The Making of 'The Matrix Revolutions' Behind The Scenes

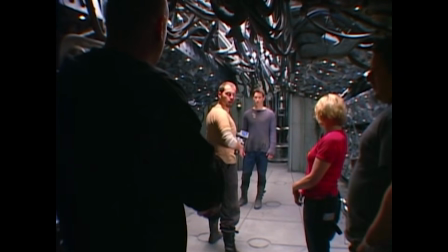(86:45)
So, however,
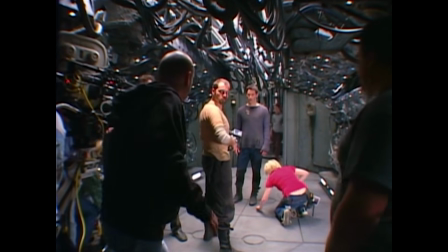(86:47)
if he was going to shorten his start mark up, that he can, once he sees that you're about to get there, he can just like bound on the gun.
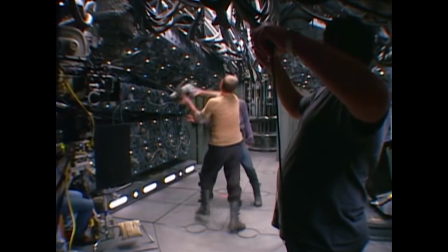This is the only fight that takes place in the real world in which they have no powers. They're not in the Matrix.
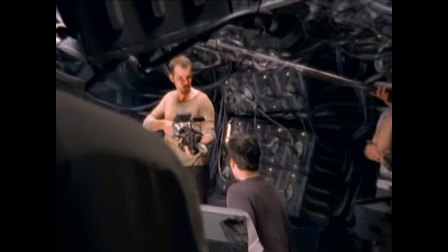(87:07)
They're not writing code. They're not. They haven't injected any information into themselves.
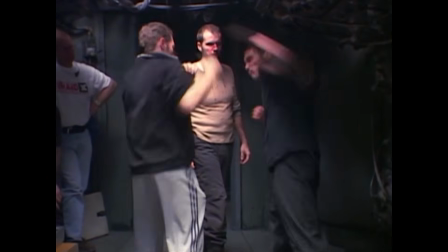(87:12)
They're just fighting like two human beings would fight, like dogs. I'll be like in here.
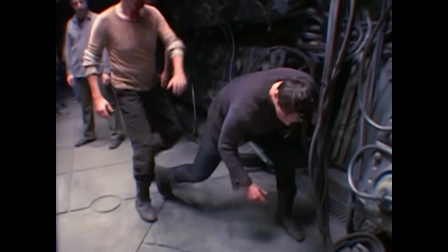(87:18)
Yeah. I'll let you put your hand on me.
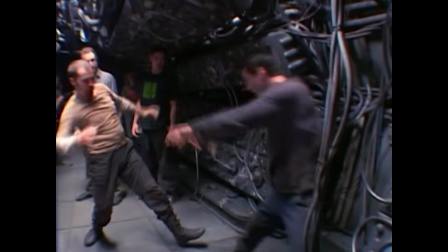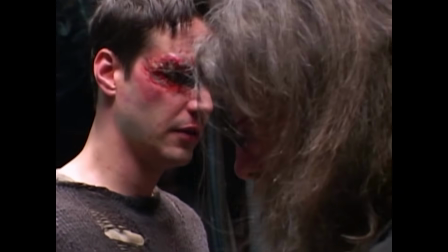(87:29)
Smooth or is it okay? I just don't want to have to find something.
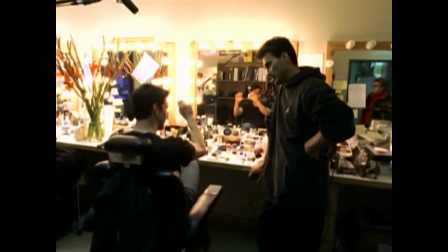(87:34)
Right. You know what I mean? If he's got to swing and I've got to find something. You have to duck one.
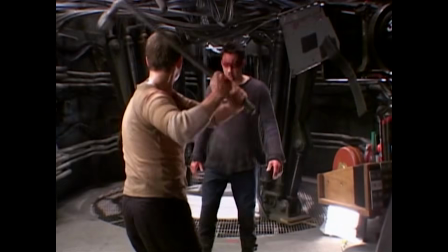(87:40)
Basically, he's going to have to
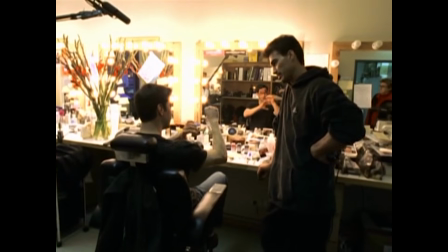(87:41)
swing. You have to lift your arm, and everyone's going to have to be in the right spot. And then can we use something that's not steel?
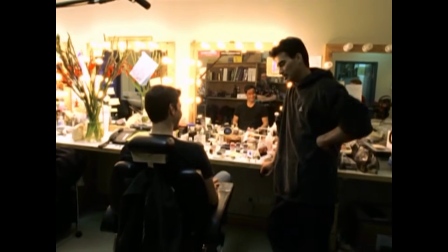(87:49)
Yeah, of course. We have some pretty good props. I can see you.
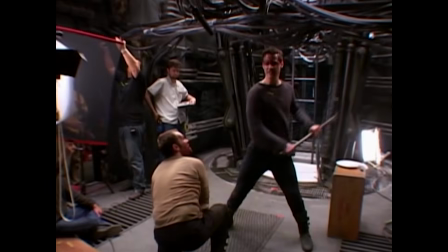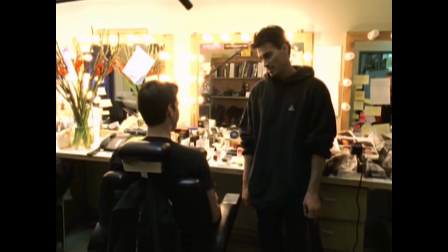(88:01)
Feel good to wear that for a day? I don't know.
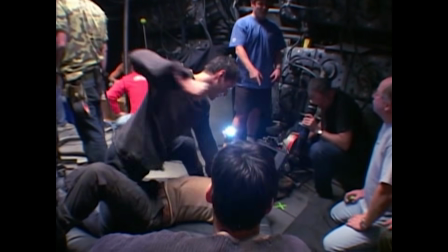(88:07)
And action. Now I got to punch here? Just punch right in the chest. We never see his face.
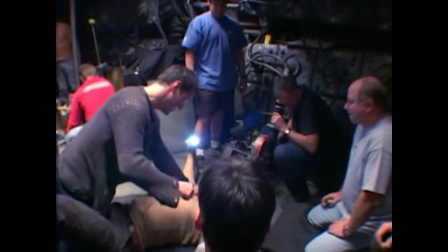(88:12)
We won't see a connection. Oh, okay. No wires, no special powers that the Matrix might provide. It's dirty.
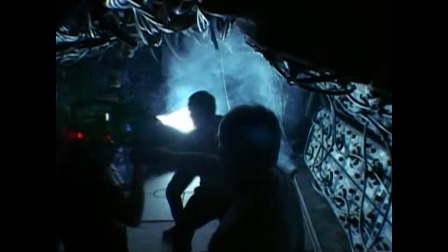(88:28)
Using anything available. Bits and pieces, sharp objects, and hot things, hard steel. You looking forward to that? I am looking forward to that. That fist fight takes place in sparks, so it's strobe lights all over the place, and so it makes the fight really surprising.
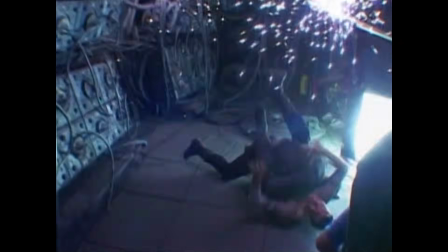(88:49)
You see blurred glimpses of a fight, which makes it really jarring
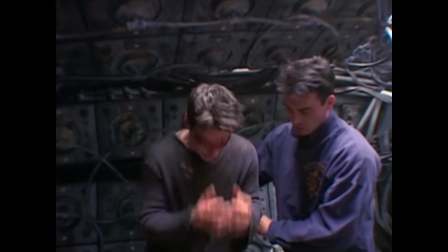(88:55)
and horrible and very real in a way. It actually looks like a real fight.
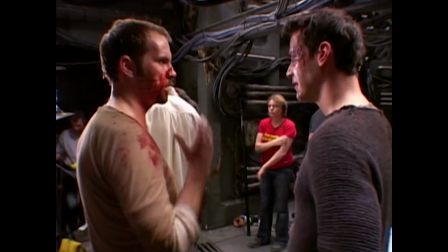(89:00)
It really looks like they've hurt themselves, and they get bloody, and their fists are bloody, and it's like all the things you never see in a real fist fight.
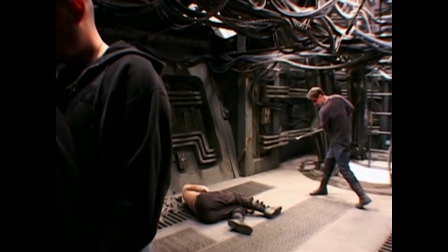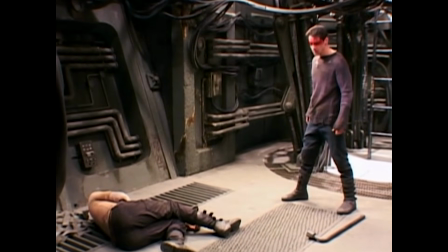(89:18)
Got Everything else. Should I grab that? Yeah. Screen graphics? It's sort of somewhere between basic sec deck and a special effect. So there's times when it's literally just background stuff, no one pays any attention to it. It's literally just some blinking lights over the shoulders of the actors, but there's other times when the whole scene is based around what they're viewing on the screens.
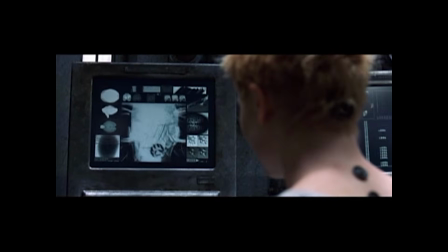(89:49) His neural patterns don't read like someone who's in a coma.
We're known as the wallpaper department.